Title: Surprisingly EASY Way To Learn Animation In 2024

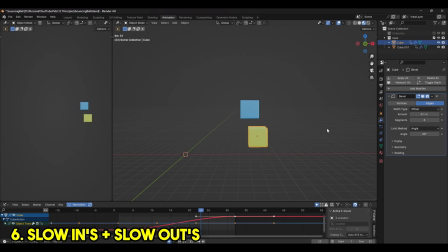(4:09)
Now this is easing in and easing out.
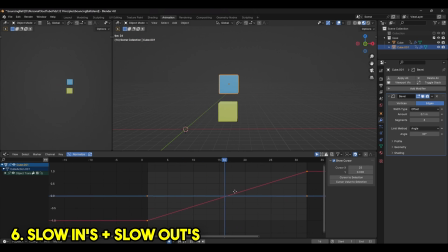(4:12)
If we take a look at the graph editor and compare the two, we can see that the curve has changed from a straight line to more of an S shape. You can adjust the easing by first highlighting the keyframes and pressing T and changing the interpolation mode to Bezier.
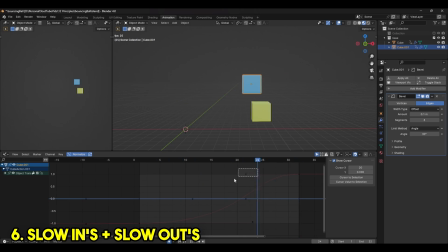(4:27)
From here, you can move the Bezier handles to change the ease in and ease out duration. Principle number 7 is arc. In the real world, most actions naturally follow a curved path, whether it's swinging arms or legs or tossing something into the air. Movements following these natural arcs will help keep your animation smooth and keep it from looking unnatural.
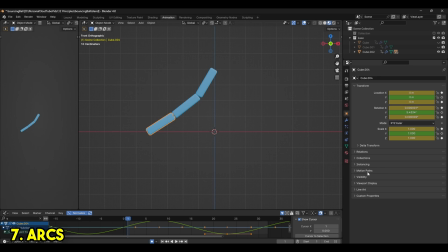(4:46)
In Blender, it's easy to track the arcs of your object by heading over to the Object Properties panel and hitting Motion Path. From here, you can adjust the poses to make sure your animations are following a smooth arc. Secondary action in animation refers to any type of movement that supports the main action. It brings an extra level of depth and polish to your characters and objects.
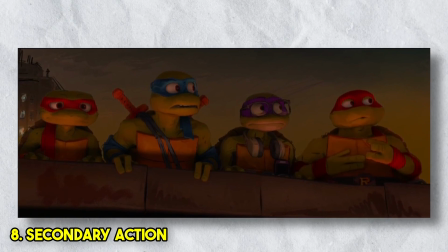(5:06)
In this scene from the Teenage Mutant Ninja Turtles, the secondary actions are the hand gestures and facial expressions in this conversational piece.
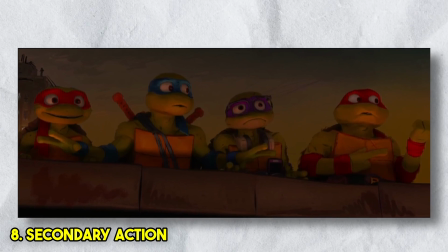(5:13)
In essence, a secondary action really enhances the overall storytelling and visual interest in a scene. Principle number 9 is timing and spacing. Now this one can be a little tricky to understand, so let me break it down simply. Timing is all about how fast or slow things are moving in your animation. For example, imagine a character waving.
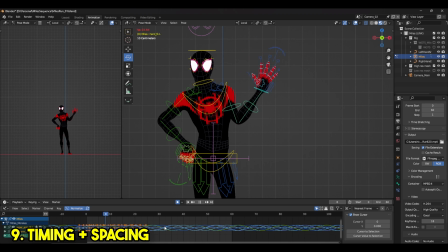(5:32)
The timing determines if they wave quickly or slowly. Quick timing might seem like they're in a hurry, but slow timing might seem more casual. Spacing is all about the distance between frames. In animation, each frame is a snapshot of the action, and if you have more frames in a shorter span, it looks smoother and slower. And on the flip side, if you have fewer frames, it looks choppier and faster. Think of a bouncing ball.
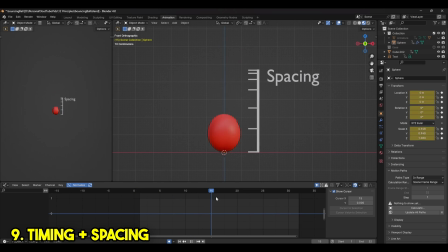(5:56)
Closer frames when it's at the top and slower, spaced out frames at the bottom when it's faster. So timing and spacing work together to help control the pacing and feel of your animation, making your animations feel more dynamic and expressive.
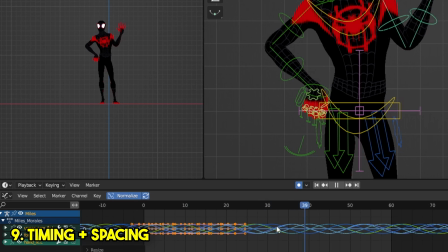(6:09)
In Blender, you can adjust the timing by moving or scaling keyframes to make animation quicker or slower.
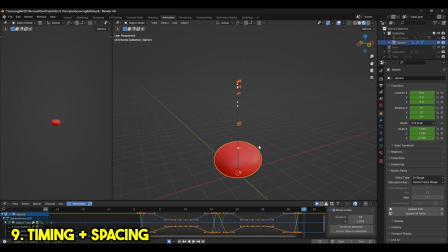(6:15)
You can also keep tabs on your spacing by using the motion path tool and taking a look at the white dots which represent the space between frames. Principle number 10 is exaggeration. And according to Disney, the trick with exaggeration is to crank it up to 11.
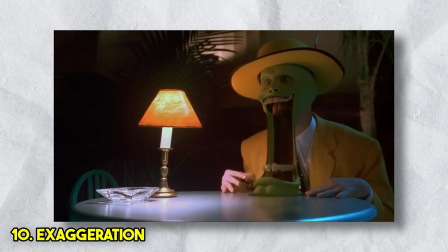(6:29)
Take the classic jaw drop move. When a character is hit with surprise or shock, animators don't settle for a mildly stunned look.
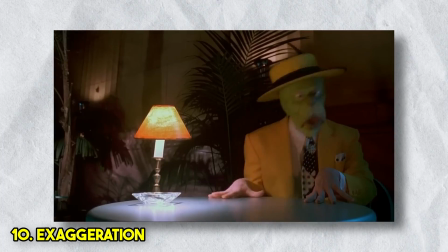(6:35)
Instead, they amp it up by dropping the character's jaw way beyond what's physically possible. Principle number 11 is solid drawing, and this principle is rooted in 2D animation. However, with 3D animation, animators need to keep in mind the posing and the silhouette of the character.
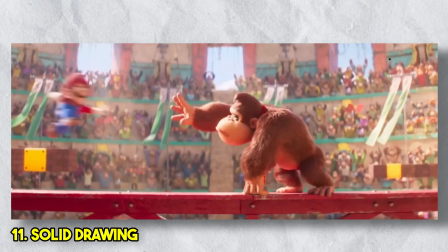(6:51)
This pose from Donkey Kong in the Mario movie is a perfect example of posing and silhouette working together.
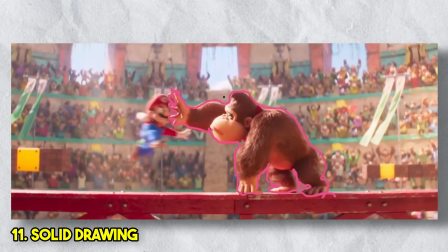(6:57)
You can see exactly what Donkey Kong is doing and what is about to happen. One thing to avoid is something called twinning, which is creating a mirrored pose across to the other side,
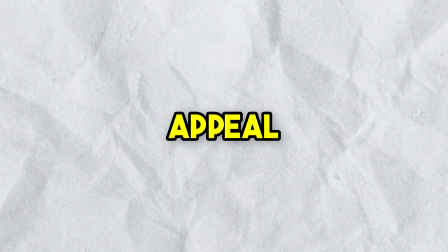(7:06)
because it creates a really boring and unnatural and very unappealing pose. The 12th and final principle is arguably one of the most crucial.
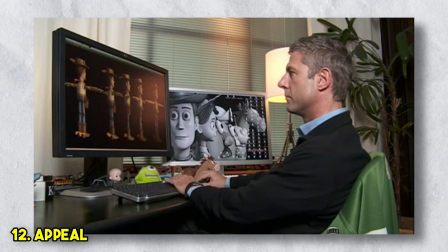(7:15)
Just as directors look for the best actors in their films, animators strive to inject charm and charisma into their creations by using appeal. Now, there's no strict way of creating appealing characters.
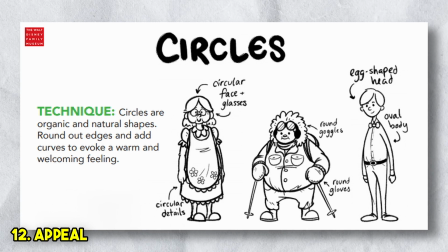(7:26)
However, a common approach is to give them a round, childlike face, while heroes tend to have strong, angular features.
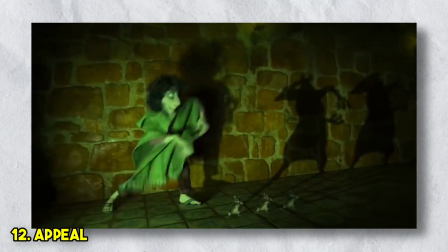(7:33)
A prime example is Bruno in Encanto. When his true nature is revealed, animators transform his shadowy, hunched appearance into a more sympathetic one,
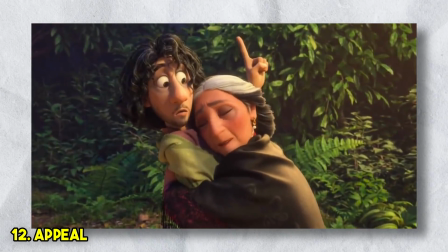(7:41)
effectively shifting the appeal in alignment with the evolving role of his character in the story. And for sticking around this long, I've got something extra special for you.
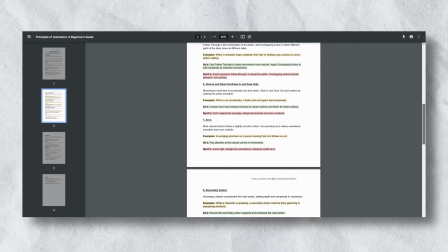(7:51)
I've created a free PDF explaining these 12 principles in more detail with do's and don'ts when it comes to implementing them into your animations. And you can download this for free in the pinned comment below. We've only just started to scratch the surface of what it takes to create amazing animations. And if you want to dive even deeper, make sure to subscribe to learn all the incredible things that will make you a pro. So now you know the basics of animation, but where do you start?